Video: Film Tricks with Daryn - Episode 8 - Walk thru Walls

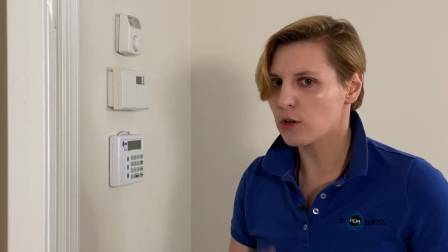0s I've been in quarantine for 2 months, and I have noticed that there's something definitely wrong with this wall.
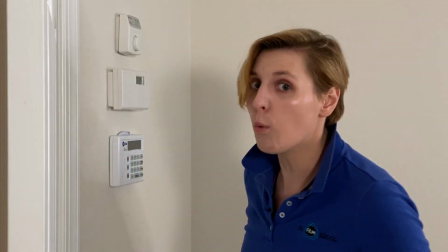6s Watch.
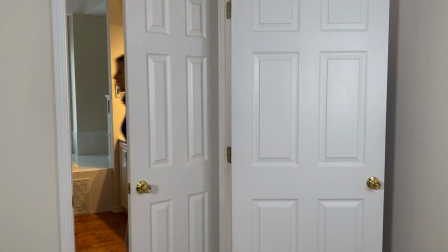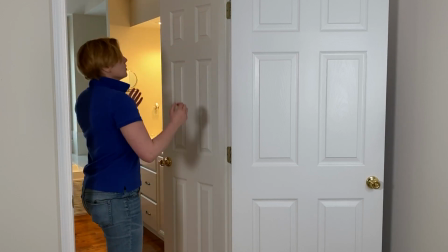12s Daryn, I need help in the kitchen, babe. Coming.
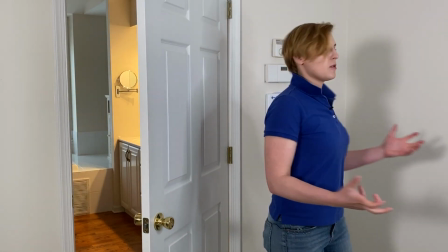20s Where are you? I need help in the kitchen. This is going to take longer than I thought.
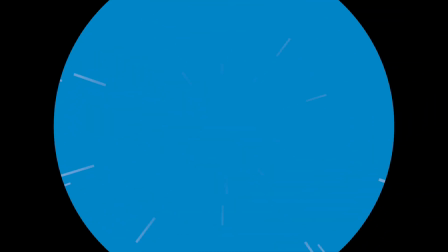Hey everyone, welcome back to Film Tricks with Daryn. My name's Daryn, and I'm going to be teaching you some fun filmmaking tricks, tips, and how-tos with a sprinkle of my own flair. Now today, we're going to be doing an awesome wall trick. Now, all we need is our handy-dandy draw mask to help us and some timing. So let's jump right into the set before I hear myself say, action.
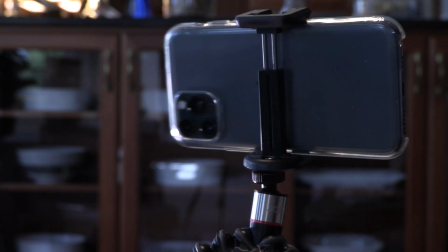59s
First is find a location, then a person. For camera, I'm using my iPhone along with the filmmaking app called Filmic Pro.
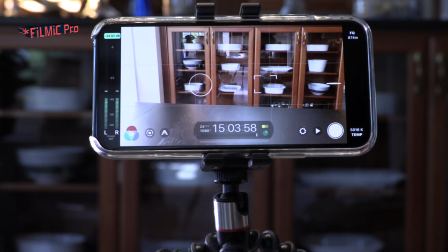64s
The app allows me to have better control of how my footage looks, like exposure, focus, and zoom.
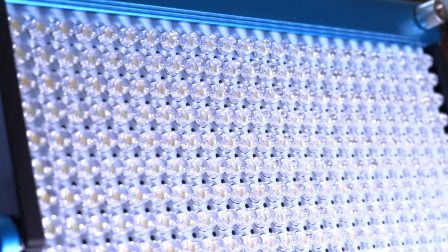69s
As always, I'm lighting my scene. It's super important to light your subjects or the room.
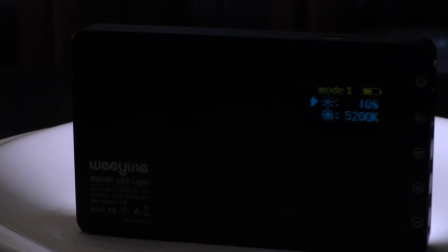73s
Even if you don't have big lights, using a small LED light can greatly improve the look of your film.
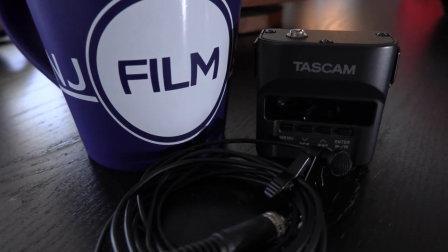78s
I'm using my wireless mic clipped to my shirt to record my audio because the mic on the camera is far away and not great.
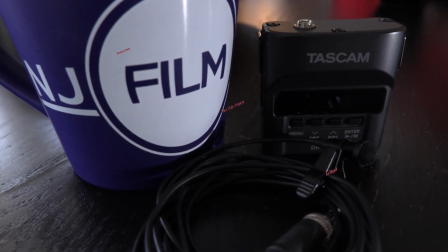84s
Now let's film this puppy.
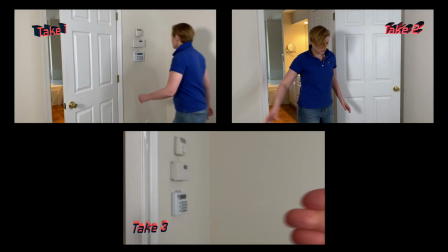88s
I shot this 3 times, 2 wide shots with seeing the trick and 1 close-up shot of all my lines.
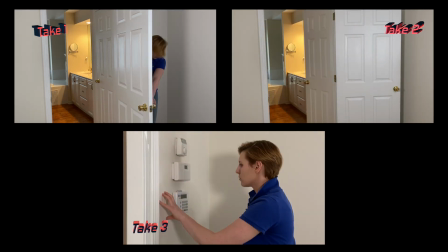94s
It's super important to not budge the camera for the wide trick shot. The 2 shots need to match when we edit them together.
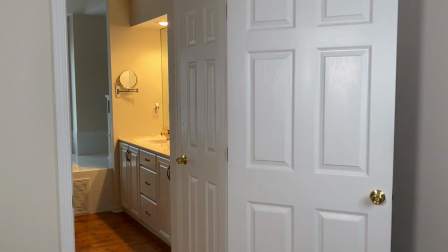101s
To accomplish the trick, first close the door while walking into a wall. Then in the same shot, turn around so your back is facing the door and close the door again.
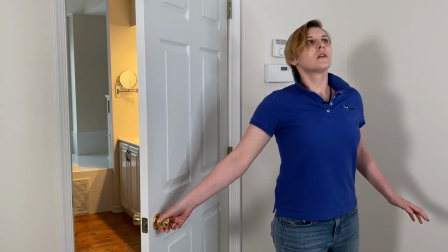108s
Count to 10, then walk out and finish the scene. Without moving the camera is me coming in and out of the opposite door.
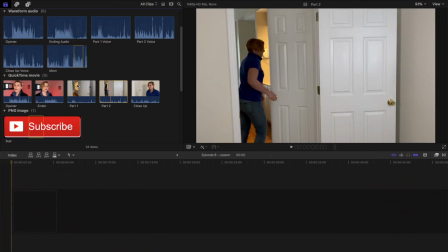114s
That's it for the filming. The magic happens, as always, in editing. I'm using Final Cut Pro X, but you can take these editing tricks and use them on almost any editing software.
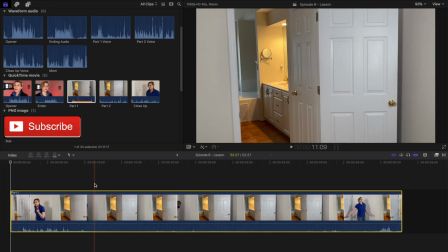123s
I'm going to start with the clip of me coming in and out of the wall and bring it to the timeline.
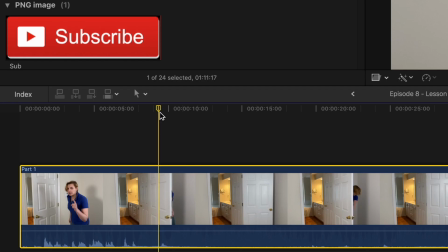127s
Just as the door is closing, I'm going to switch my mouse to a blade tool in the tool drop-down menu, cutting the clip into 2 parts.
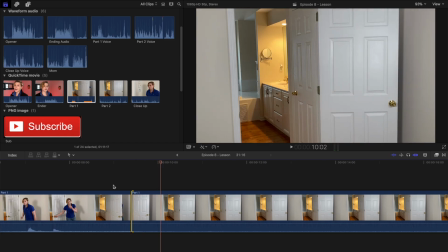134s
I'm going to trim down the longer cut clip to after I have turned around and am swinging the door closed again.
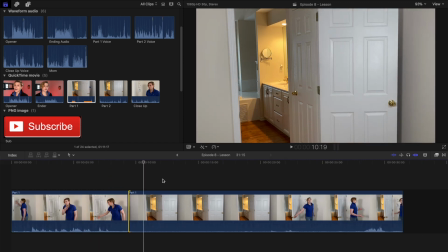139s
I want it to look like one continuous motion. Cutting on motion is the most seamless transition and something I highly recommend.
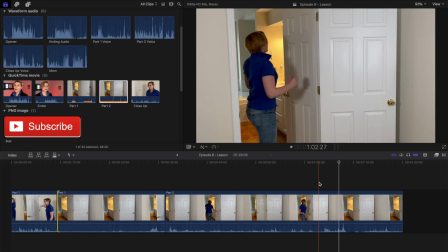146s
I'm going to move on and grab the second clip of me coming in and out of the bathroom door.
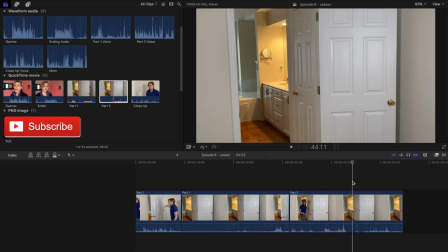150s
I'm going to trim the clip to just as I'm opening the door and end it right as I'm leaving the bathroom and closing the door behind me.
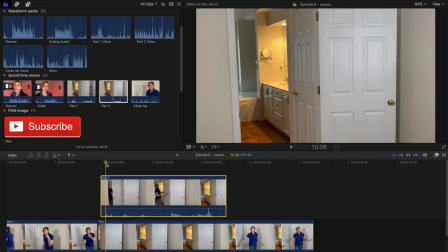157s
I'm going to then place it on top of the clip of me going into the wall. Now for me to be able to see both clips at the same time, I'm going to need to add an effect.
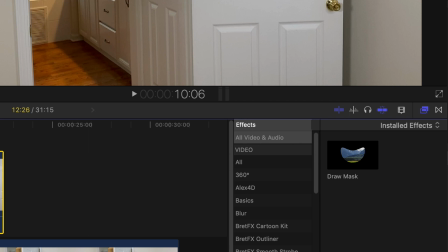165s
I'm going to go into my effects window and grab my draw mask. The draw mask is like scissors for editing. I can cut out elements from one clip and make it look like they are part of another clip.
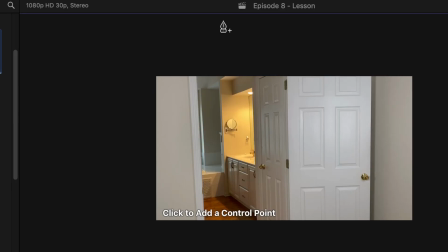173s
I'm going to place the effect on my bathroom clip and it will change my mouse to a pen that will allow me to draw a shape around the door frame.
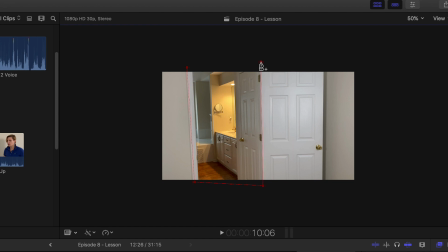180s
Like and connect the dots. Once I connect the lines and dots together, it will then cut out the door frame.
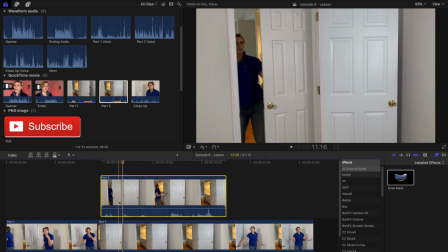185s
And since we didn't move the camera, it fits right into the clip below and looks like one continuous shot of me going into the wall and coming out of a door. In the inspector,
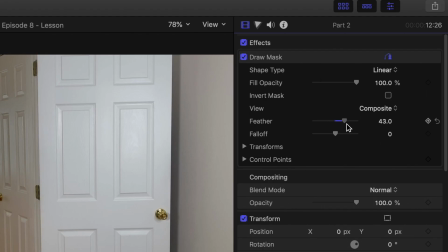192s
which holds all the effects to the highlighted clip, I'm going to play with the feather of the draw mask, which will blend out the harsh lines of my cut.
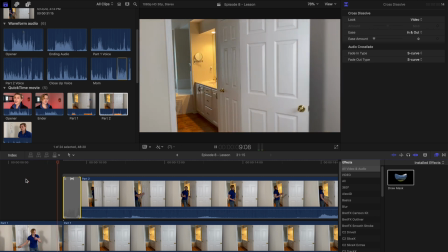200s
I'm also going to add a little fade at the beginning of the bathroom clip to hide a small shadow shift and the feeling like the clip just popped on.
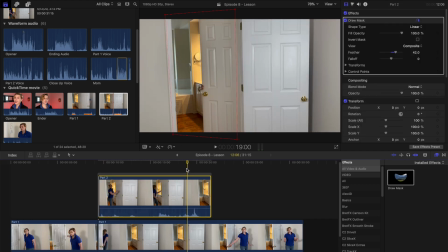207s
Now I'm going to time out the second part of me coming out of the wall. I'm going to skim to the moment of me leaving the bathroom and closing the door. I'm going to change my mouse again to the blade tool and cut and trim the clip to right when I start moving the door coming out of the wall.
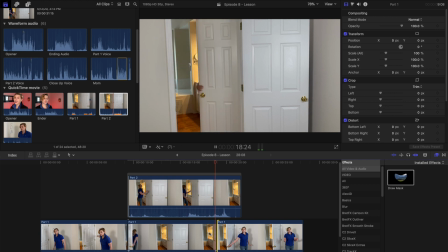222s
Again, I'm cutting on motion. As I'm closing the door in one clip, I'm opening the door in the next.
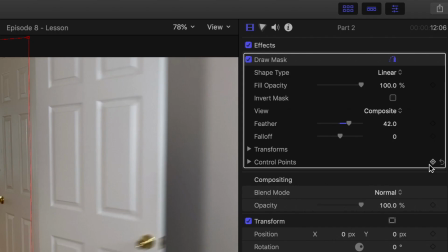227s
I want the draw mask to move with the door opening too. So I'm going to go into my inspector again and click on the little diamond right beside control points.
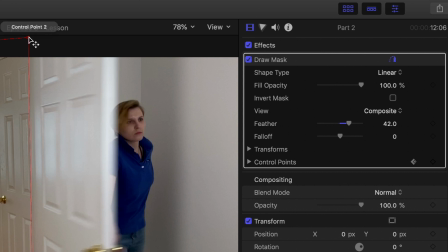236s
This is a keyframe button. Keyframes lock values at a particular point, and when we have keyframe points with different values, it creates a transition.
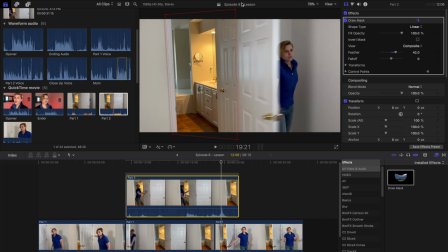244s
I'm only going to click this button once, right at the moment the door is about to run into my draw mask.